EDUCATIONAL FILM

We have all had, at least once, the rather trying experience of watching someone's vacation videotapes.
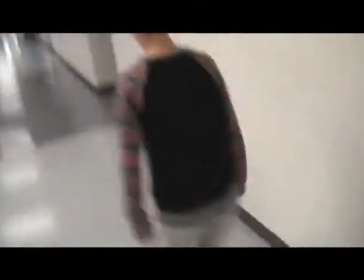(0:08)
Unless the person shooting the videotapes was an expert camera operator,
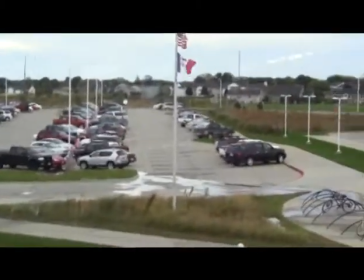(0:12)
you probably saw an incessantly moving view that shifted almost randomly from object to object,
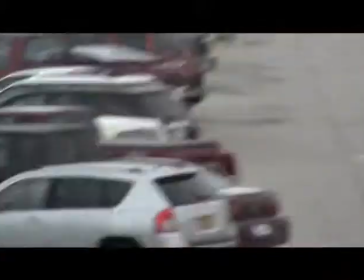(0:18)
annoyingly fast zooms, shots of too much sky or too much ground,
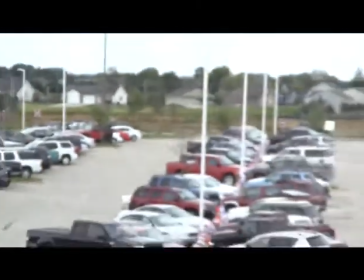(0:22)
and people who seemed to be glued to either sides of the top of the screen or whose background trees and telephone poles seemed to be growing out of their heads.
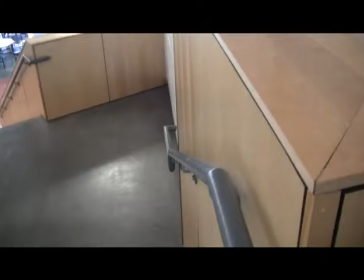(0:31)
Graphic vectors are created by lines or an arrangement of stationary objects that lead the eye in a particular direction.
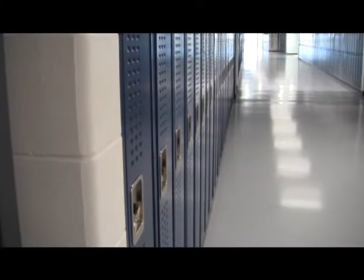(0:37)
Index vectors are created by something that points unquestionably in a certain direction,
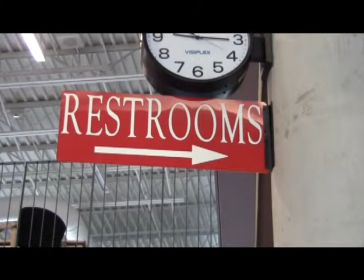(0:43)
such as an arrow, a one-way street sign, or someone looking or pointing in a specific direction.
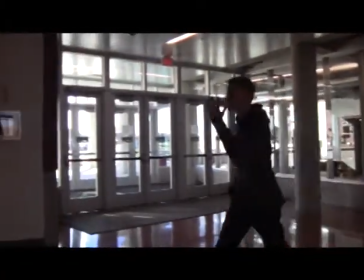(0:48)
Motion vectors are created by an object that is actually moving or is perceived to be moving on the screen.
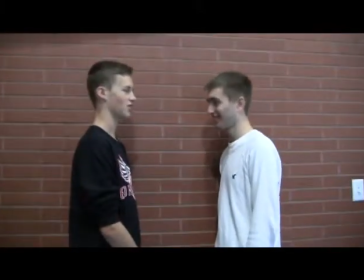(0:54)
The subject placement is the location of the main subject in the screen. The most stable and prominent picture area is the screen center.
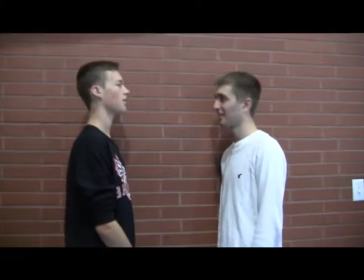(1:01)
If you want to draw attention to a single subject, place it there, such as a newscaster or a company president.
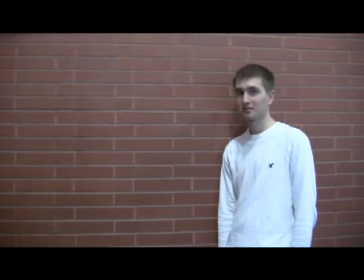(1:08)
Sometimes, placing a vertical object 3/4 of the way on the screen is better. This is called golden section framing.
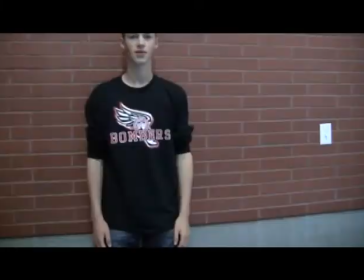(1:15)
Somehow, the edges of the video screens can seem to act like magnets and attract objects close to them. This pull is especially strong at the top and bottom edges of the screen.
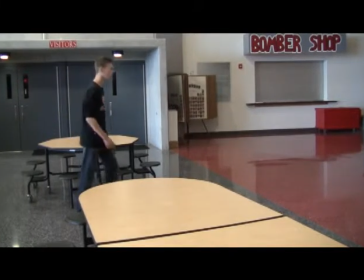(1:24)
The sides of the frame contain similar graphical magnets that seem to pull persons or objects closer to them.
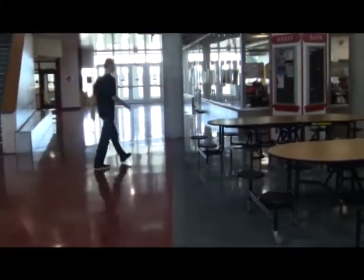(1:30)
Correct framing requires some breathing room in front of the nose to reduce the force of a person towards the screen edge. This type of lead room is called nose room. Framing a shot, remember the horizon line.
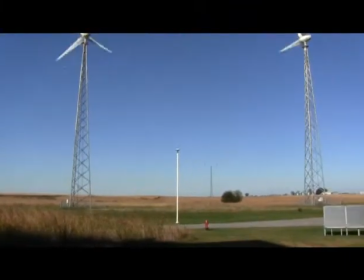(1:40)
Sometimes when filming, the background has very distinct horizon lines.
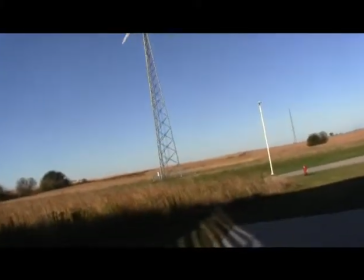(1:44)
A slight tilt of a handheld camera will make your image appear to be tilted, so make sure that your vectors are parallel in upper and lower screen edges.
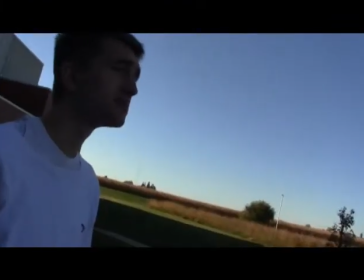(1:53)
A tilted horizon line can also make the picture more dynamic and enhance the mood of a specific show,
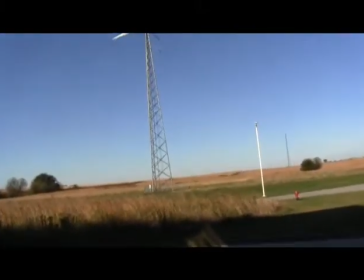(1:58)
but if that's not what you're going for, it'll simply make the camera work appear sloppy.
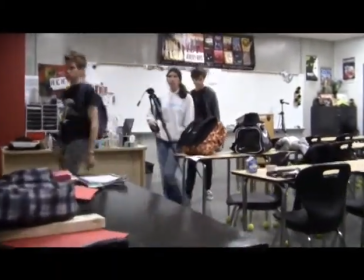(2:03)
A dolly can be used to get in closer
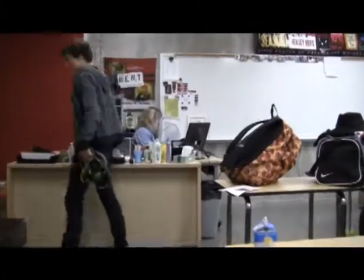(2:10)
and look more natural than zooming in to an object or someone. In order to show a foreground, middle ground, and a background, a realistic depth,
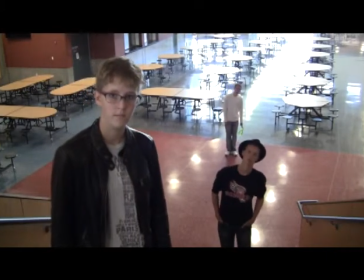(2:27)
place props or background pieces in each layer. Use angles to show certain depths of field.